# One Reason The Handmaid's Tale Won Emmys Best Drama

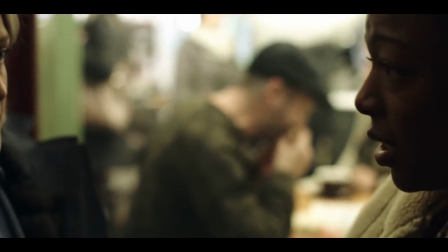4:05 For example, even though Reed and Watkinson adopt a more handheld verite style for the flashbacks,
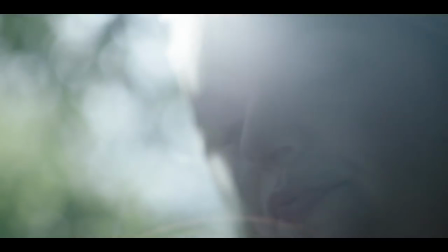4:10 The shallow focus remains and they do this I think to suggest that both worlds suffer from problems of limited perspective.
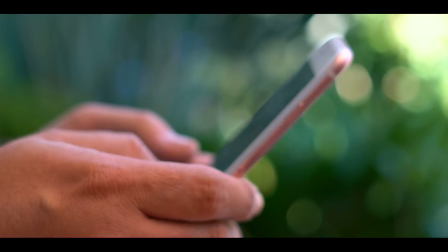4:18 In Gilead, perspective is limited by force, but in our world perspective is limited by choice.
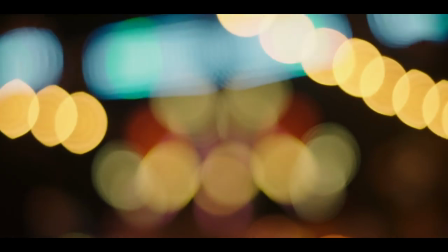4:25 We keep our heads down, eyes glued to our screens, stuck in our echo chambers while the blurry world around us changes.
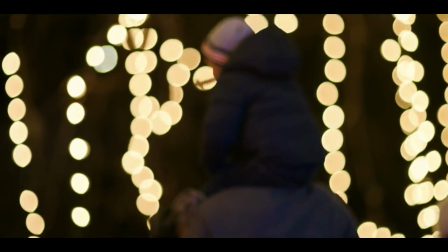4:33 It brings home a vital message that our rights are not guaranteed by the world.
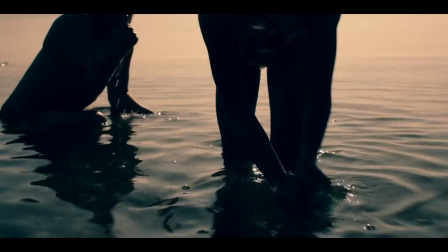4:38 We fight for them and have to protect them every day because they can be taken away from us if we don't pay attention to the world beyond our focus.
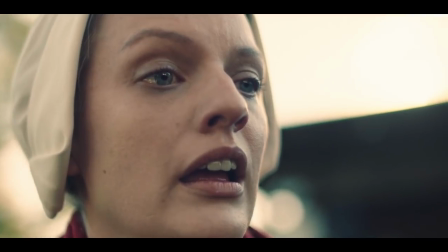4:47 Everyone likes shallow depth of field. It's beautiful. And because it's beautiful, everyone uses it to make their work look better, more professional, more cinematic.
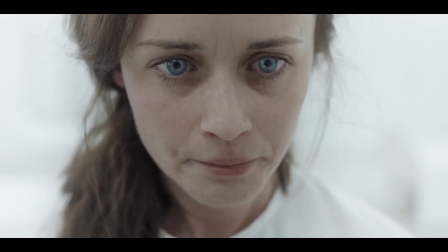4:56 And as a result, we get used to seeing it.
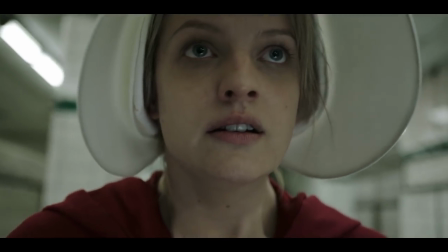4:58 When I watched The Handmaid's Tale, I was amazed at how much the depth of field influenced my feelings about the characters and the world and the story.
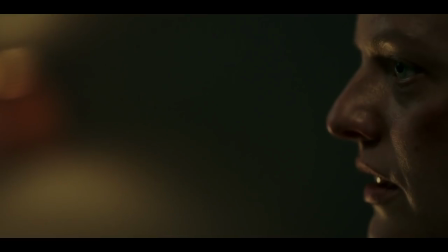5:06 It's just rare that you see this device used with such purpose so methodically and so effectively And it really is effective.
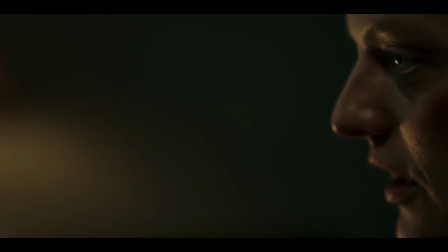5:14 If you don't believe me binge watch a few episodes of The Handmaid's Tale Then go outside.
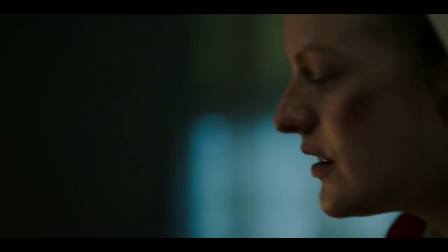5:20 I guarantee you'll have a newfound respect for how much there is to see
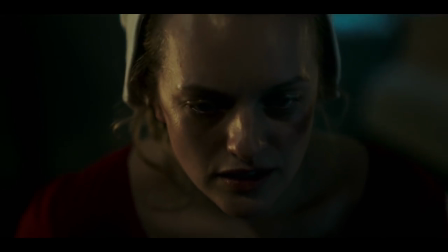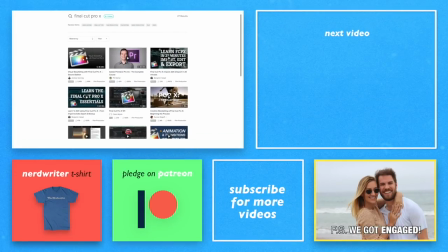5:33 One of the questions I get asked the most is what software I use to make these videos To edit,
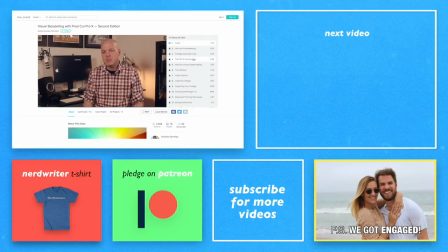5:39 I use Final Cut Pro X, and since X is so different from the version of the program that came before it, I depended a lot on online videos to teach me the new features.
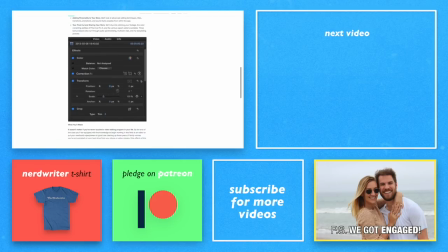5:48 These days, you can pretty much teach yourself anything this way, and Skillshare is the perfect way to do it.
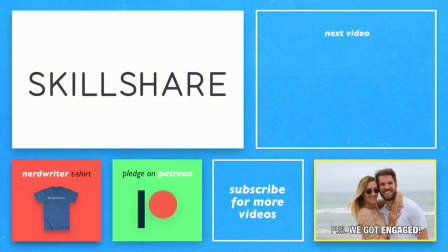5:54 Skillshare is an online learning community for creators, with more than 16,000 classes in editing, graphic design, animation, web development, and more. All the classes are professional and understandable and follow a clear learning curve a premium membership Begins around $10 a month for unlimited
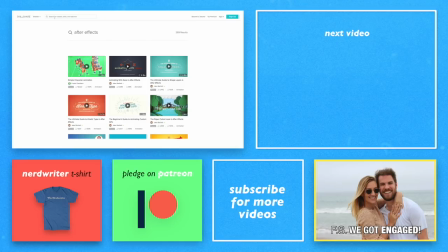6:11 access to all the courses But the first 500 people to sign up using the first link in the description will get a two-month free trial in those two months You
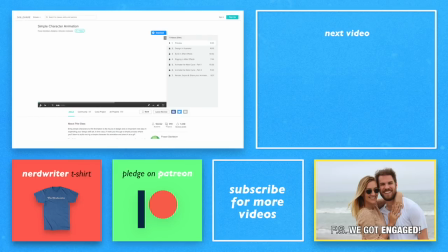6:20 could easily learn the skills you need to start a new hobby or business You could learn editing or even something more specialized like after effects,
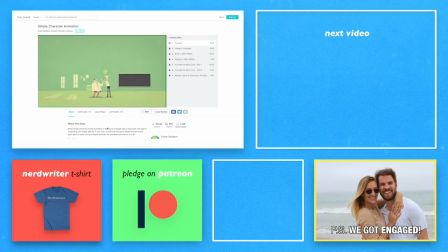6:27 which I always say will be in demand forever You'll always have a job and Skillshare has dozens of classes and after effects that can help you master that
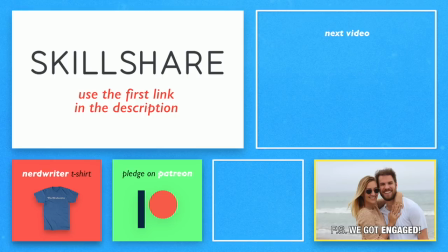6:34 program What's the skill that you've been putting off learning? Why not sign up to Skillshare using the link below and start right now Thanks guys. I'll see you all next time